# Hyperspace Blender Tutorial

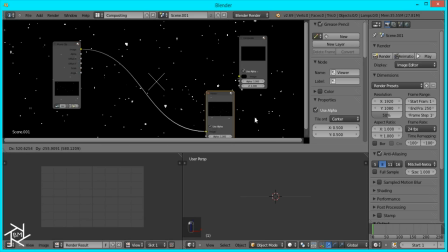496s
And then I'm going to add a viewer node as well and just plug in both of these. And I'm also going to open up our timeline just so I can set the end frame to 105 frames again.
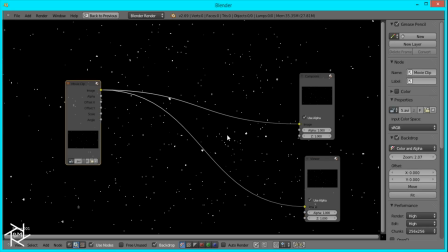509s
And then I'll just make this full screen and zoom out a bit so we can see what we're working with.
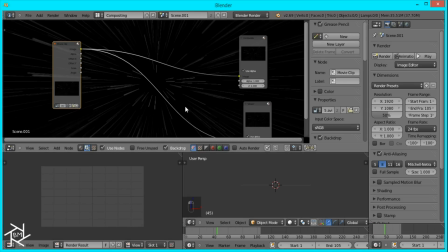517s
Okay, now I'm just going to move it to about frame 50 just so that we can see the zoom effect clearly.
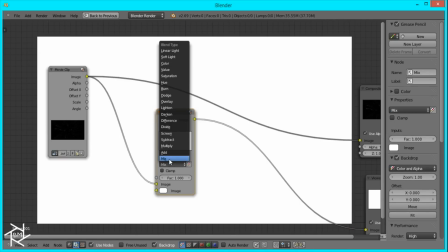528s
And what we want to do is add a mix node, switch it to add, and plug in the original image.
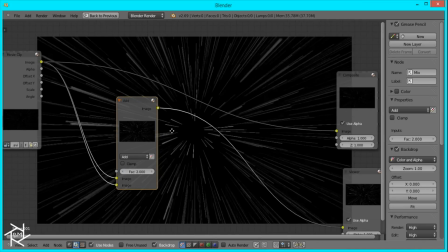536s
We can bring it up to 2 so that it increases the brightness of our scene.
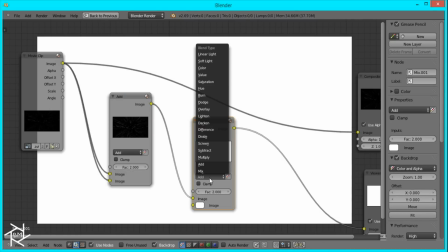541s
And I'll just duplicate the add node, switch it to multiply, set the factor back to 1,
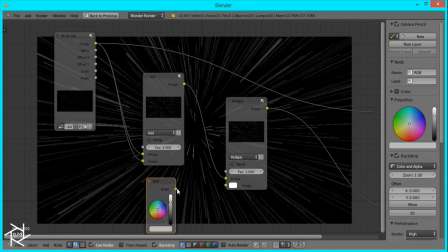549s
and we'll add a RGB node this time so that we can change our hyperspace lines to any color we want.
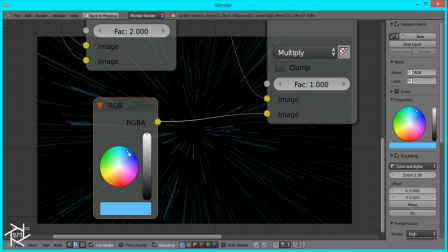557s
I'm going to pick a nice blue color like that.
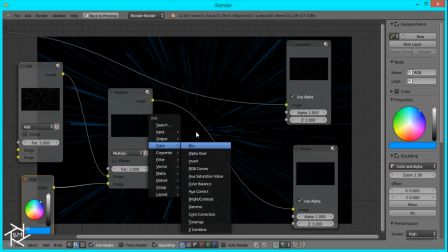563s
And I'm just going to add a RGB curve so we can tweak the color some more.
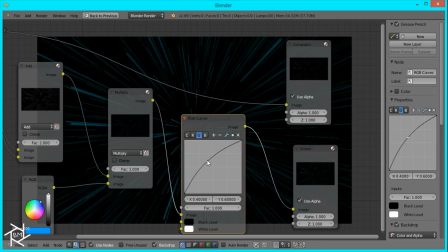569s
I'll bring down the red, increase the green, and increase the blue some more like that.
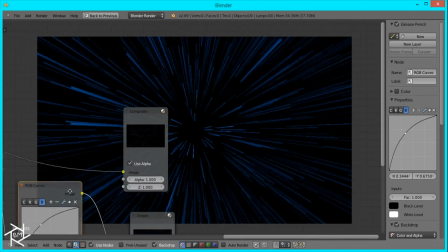578s
And that's looking pretty good for me.
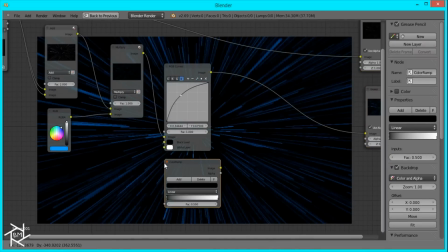582s
Now I'll add a color ramp node and plug in the output from our first add node.
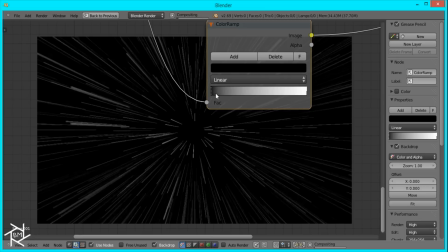591s
And what I want to do is create some contrast so we can get some nice highlights on our streaks. Okay,
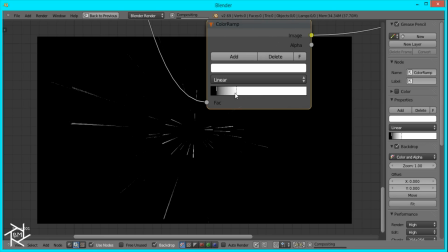601s
So that's looking good, I think.
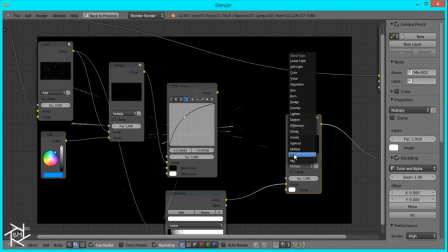603s
Just duplicate our multiply node, switch it to add, and plug in our colored one.
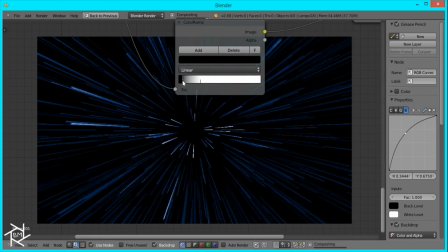613s
Okay, and then you can just play around with these sliders to get an effect that you like.
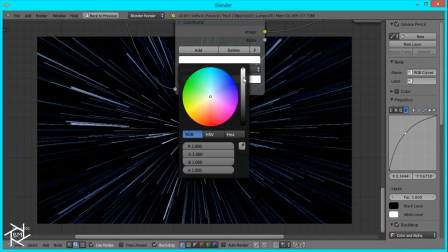620s
Okay, I might bring down this white color to something like that.
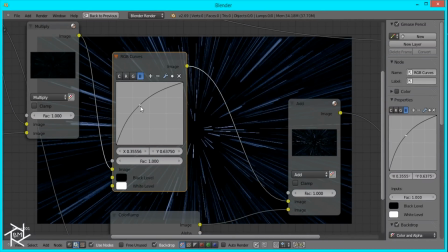628s
This blue looks a little too strong, so I might bring that down.
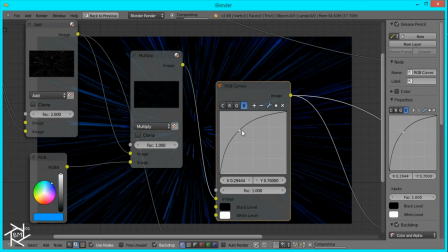635s
Or bring it up, maybe.
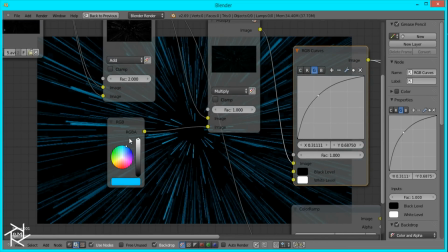642s
Let's see. Yeah, that's looking a lot better.
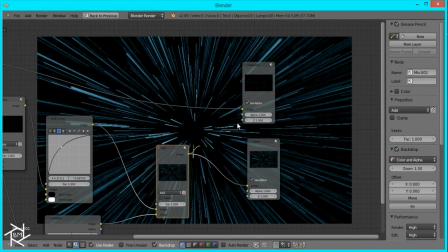649s
Okay. And now all we have to do is plug this into the composite node and render it out again.
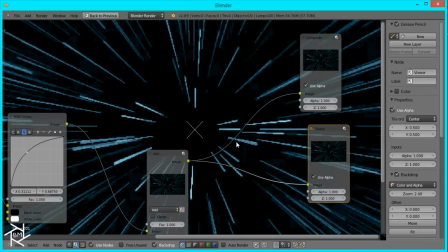655s
And also, if you think that it's a little too sharp still, you can always add a blur node.
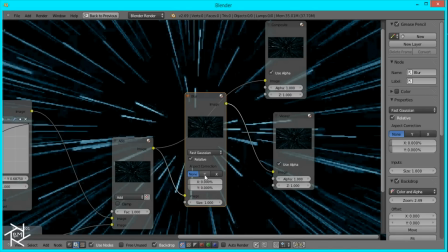664s
Whoops, filter blur. Switch it to fast Gaussian, relative, and then change it to 0.5 by 0.5. No, that's a little too strong. 0.2 by 0.2 maybe.
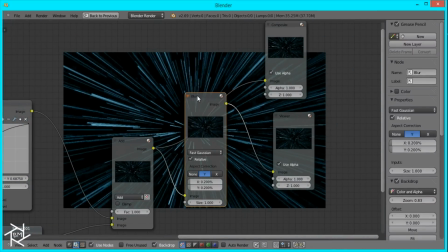676s
And that'll just blur out the edges a little bit so that it's a little softer.
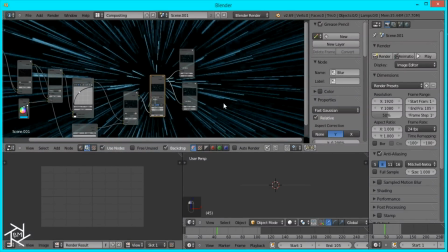683s
Okay, so that's looking good. And now I'll just render out this animation.
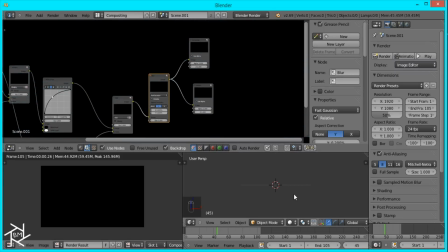691s
So I'll see you when it's done. Okay, so that rendered pretty quickly, and let's take a look.
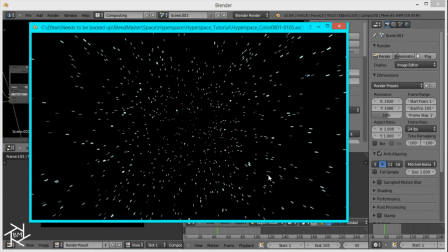699s
And here you have it, our hyperspace effects made entirely in Blender.
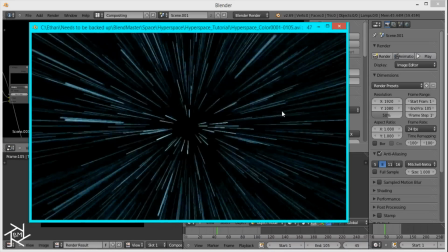704s
I hope you enjoyed and learned something new. If you liked it, please like, subscribe, leave a comment.
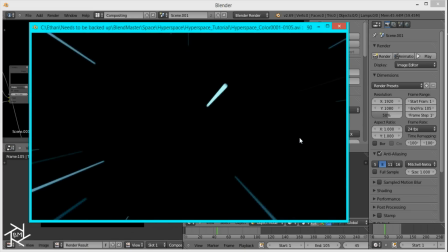711s
If you have any suggestions for future tutorials, feel free to leave them in the comments as well.
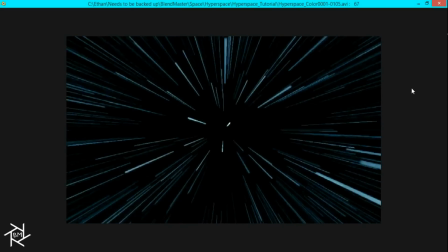717s
Thanks for watching. Bye.